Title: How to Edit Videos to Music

So you should have felt that the first sequence felt kind of disjointed, the pacing was kind of off, it was kind of actually uncomfortable to watch. Whereas the second sequence was way more fluid, the pacing was better, the flow was better, it was reacting to the music. And because of this, the overall edit felt way more polished and impactful because it actually synced up. You had those two elements working together, as opposed to having two separate elements that don't really sync together. So let's jump into Premiere Pro and quickly demonstrate how this was achieved.
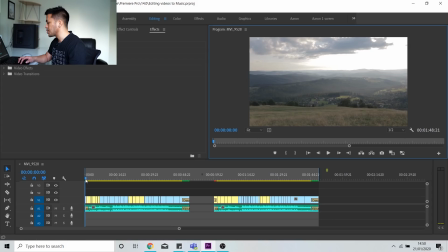[4:34]
Okay, so you can see on my timeline, this was the first sequence that we have here.
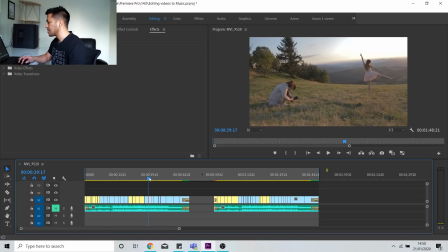[4:40]
Let me just quickly move the audio. So this is the first sequence we had together.
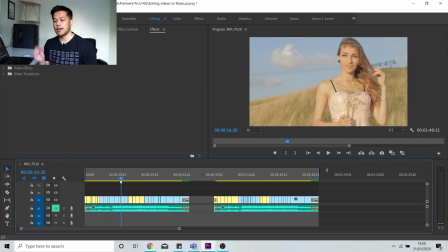[4:43]
I basically went through all my footage, found the nice bits that I wanted to put together and just kind of smushed them together. And I didn't really think about editing to the music. I just threw the song straight over the clips And then when you play it back, as you saw before,
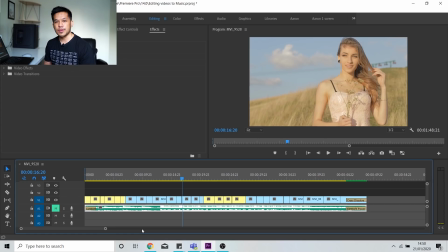[5:02]
it felt kind of weird because nothing was kind of reacting.
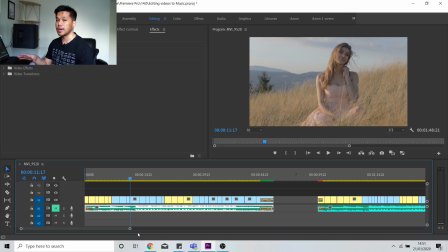[5:05]
You had like things happening in the music, like the build up before the main like chorus, and the clips didn't match that. Also, you had like the actual beat of the song, the it wasn't matching that as well.
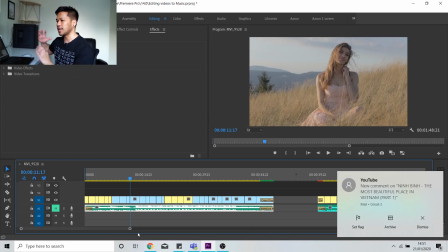[5:21]
So it just kind of felt kind of disjointed, having the clips kind of like not fitting in with that.
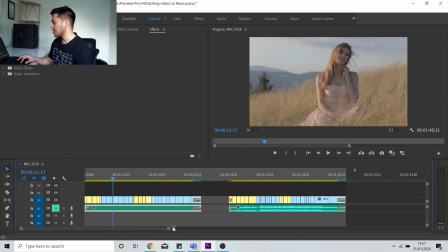[5:25]
Now, the second part of my timeline over here, I've actually,
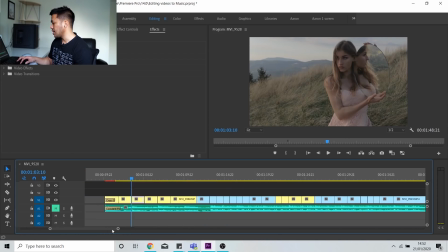[5:31]
if I zoom in a little bit more here, I've actually cut the clips so that they follow the actual beat of the song.
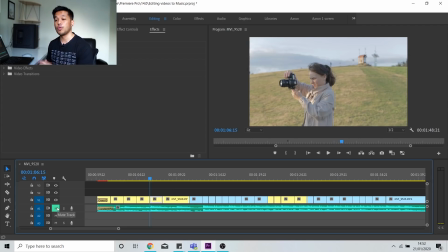[5:37]
So you can kind of see here, it's like, I don't do that all the way through the song because then that can make the video feel a bit repetitive. So it's good to like mix up a little bit. Later on, I kind of cut it a little bit quicker so it follows the hi-hat, the boop,
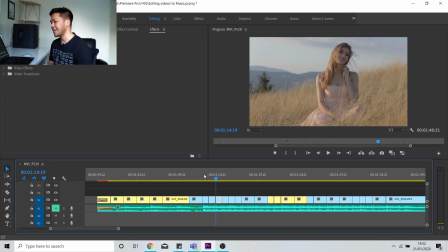[5:55]
that instrument, the hi-hat, not the hi-hat, the snare. Sorry, I'm not a drummer. The snare, so so I followed that, and also the kick drum, the doop.
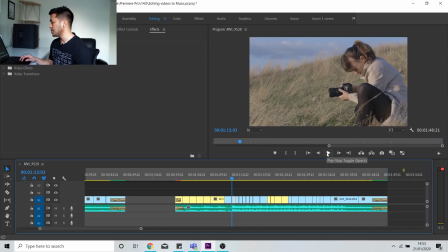[6:05]
Followed that as well. So if I just play that back, you'll hear it how it follows the.
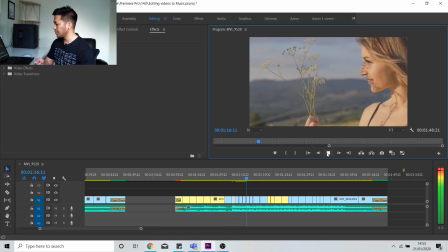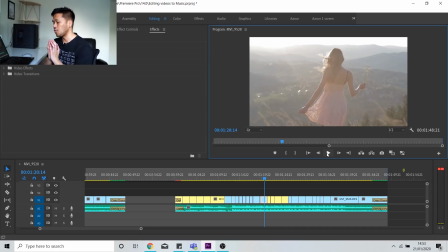[6:18]
And here, I didn't follow it there. I left it one beat longer, just because the clip looked quite nice. I wanted to have it leave on a little bit longer too.
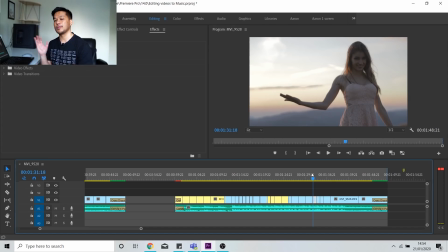[6:28]
So definitely a really good exercise to practice editing to music is just to listen out for the drum beat first of all. So usually most songs are made up of a beat. You got 1, 2, 3, 4, 1, 2, 3, 4.
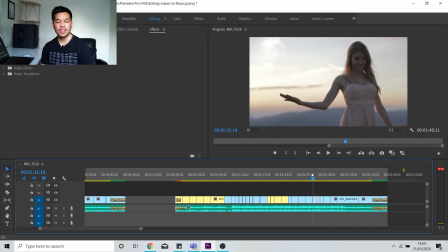[6:42]
And you can kind of cut your clips to match that to start with, and then to mix it up a little bit, you can then make them a bit shorter into the 1, 2, 3, 4, 1, 2, 3, 4. So it's a little bit smaller, and so it's a little bit smaller, a little bit more evenly cut.
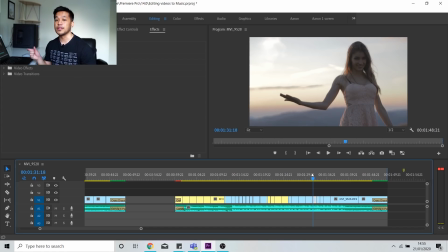[6:57]
Then you can throw in some longer ones, some 1, 2, 3, 4, and a new clip, 1, 2, 3, 4, and another clip, 1, 2. So mix and match, but basically because you're cutting within the music and reacting to what's happening in the music, you're gonna have a much more impactful video because those two things are working together to tell that nice story. So editing to music can really help you also to tell a better story and narrative in your videos. Just to give you an example of this, I'm gonna play back a video that I made over a year ago now, or like a little part of it anyway, but I think it serves as a really good example of how to edit to music.